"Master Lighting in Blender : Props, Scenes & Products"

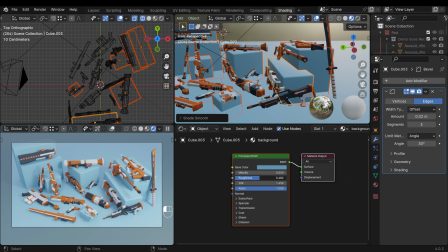[8:11]
The other thing worth mentioning is that you can obviously think about the roughness of this, it can look a bit more plasticky, but I do feel like a good amount of roughness is helpful at making those props pop. Lastly then I'd just look at the render settings, obviously I'm in cycles for my finished render, it's much more realistic and you get beautiful shadows.
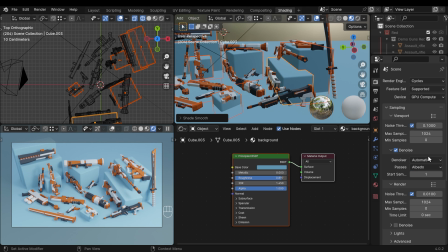[8:29]
I'm going to turn on the denoise just for the sake of rendering a bit faster, I can change that to optics if you have an RTX card and it will render that bit quicker still, and obviously change that in the render as well. Lastly it's worth pointing out down the very bottom under color management.
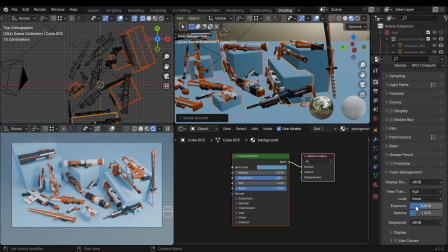[8:43]
This file came from Blender 3.6 and it's still on Filmic. I do think it's worth changing across to AGX which gives you a better kind of calibration of colors.
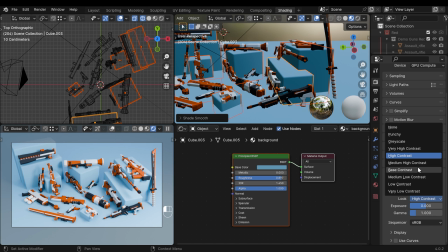[8:52]
Now you might want to change the look in terms of giving it some more contrast and things like that but I prefer to keep it on base contrast and then I can do those sort of things in Photoshop.
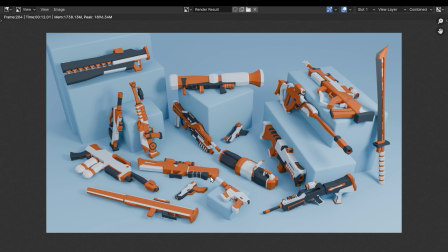[9:01]
Now I can give it a render and we've got quite a nice product shot here. I do just need to stop this from happening this overlap here so I need to rotate this object slightly so it's got some more space and blue between so we can make out the detail in the object a bit better. So hopefully that helps you understand how I might go about lighting the scene for a simple product shot like this.
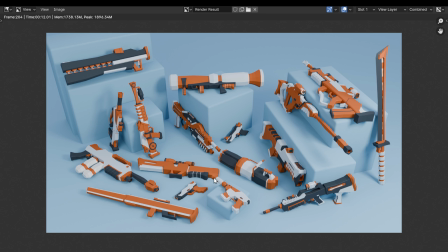[9:20]
I'd still probably tinker a bit at this point but hopefully that gives you a good starting point when it comes to lighting and composition. Thanks for watching and I hope this helps.